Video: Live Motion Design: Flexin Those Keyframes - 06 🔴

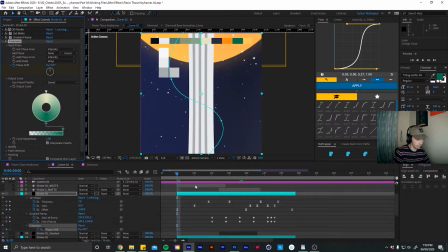(58:53)
Cool. So let's keyframe this phase shift. Go all the way to the end.
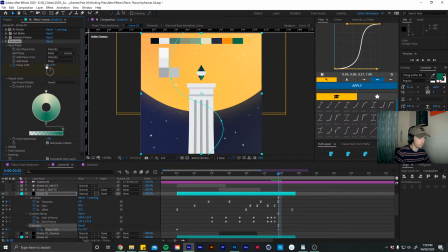(59:02)
Maybe set this to like 4. Maybe let's do 6 for now.
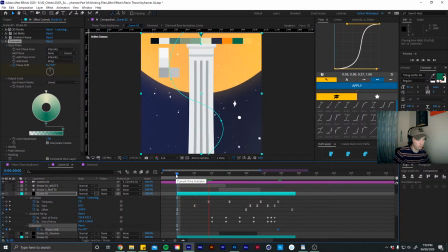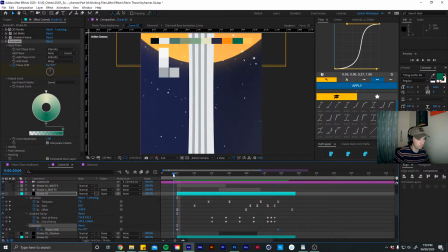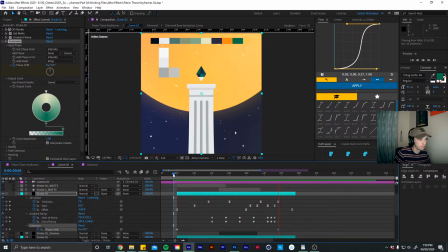(59:19)
Ah, that looks very cool. I like that.
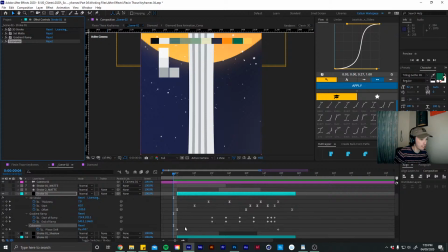(59:29)
Cool, so I'm going to duplicate that effect and add it to our other stroke.
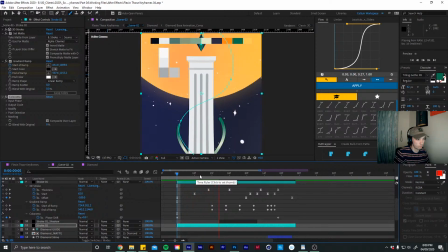There we go.
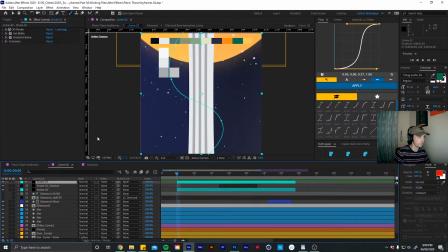(59:57)
Cool, I'm going to do what I did again for the door. Come in here and change these colors. So let's do the same setup again.
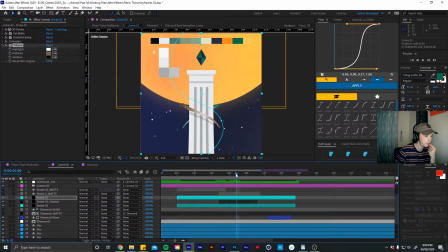So this is this color. Go into our effects.
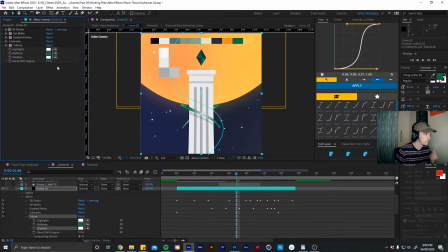(60:21)
Our shadows is parented to the highlights, and our highlights is this color. Cool.
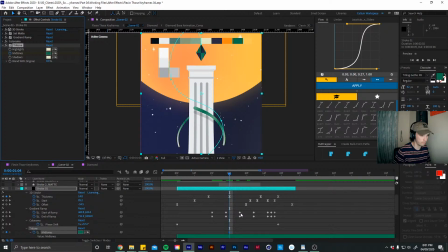(60:37)
So I'm just gonna like try and make this look a bit random.
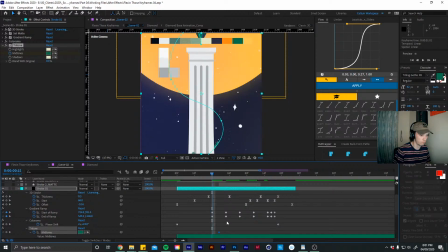Let's change this to orange. Actually, don't do that.
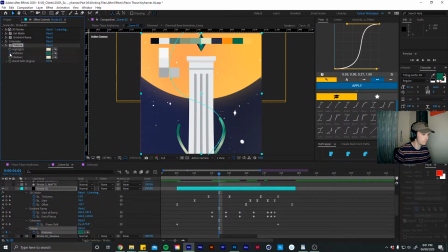(61:09)
Let's do that to this color. And then go back to our light color.
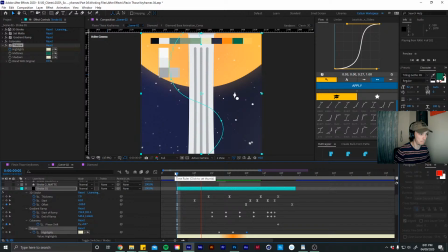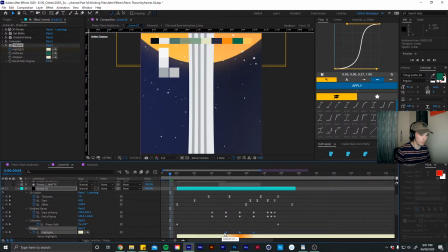(61:33)
Cool, so that just kind of makes it look like it's flickering to a different color.
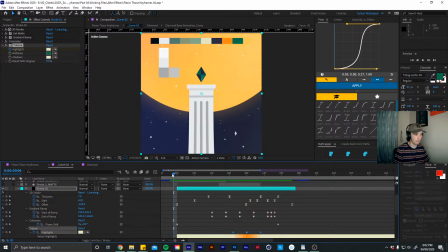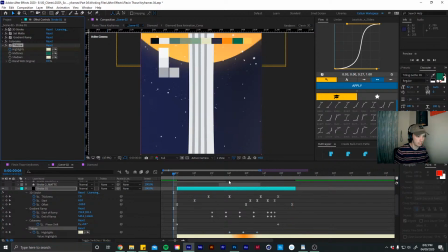(61:47)
Nice. So I'm going to add that to our other stroke.
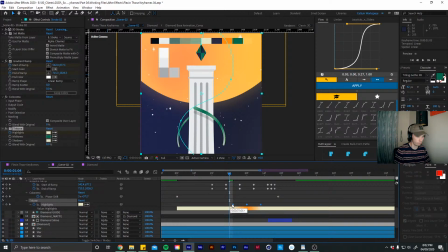Maybe make that happen like 2 frames later, so it's a little bit staggered.
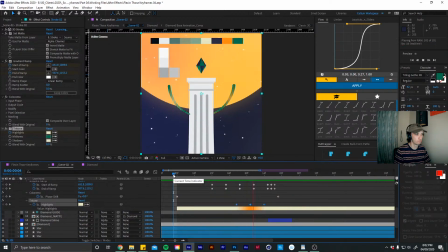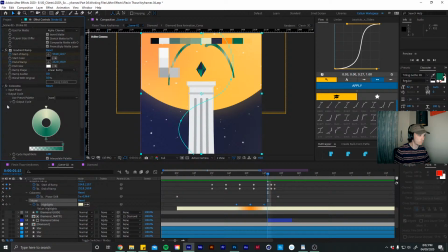(62:24)
Sweet.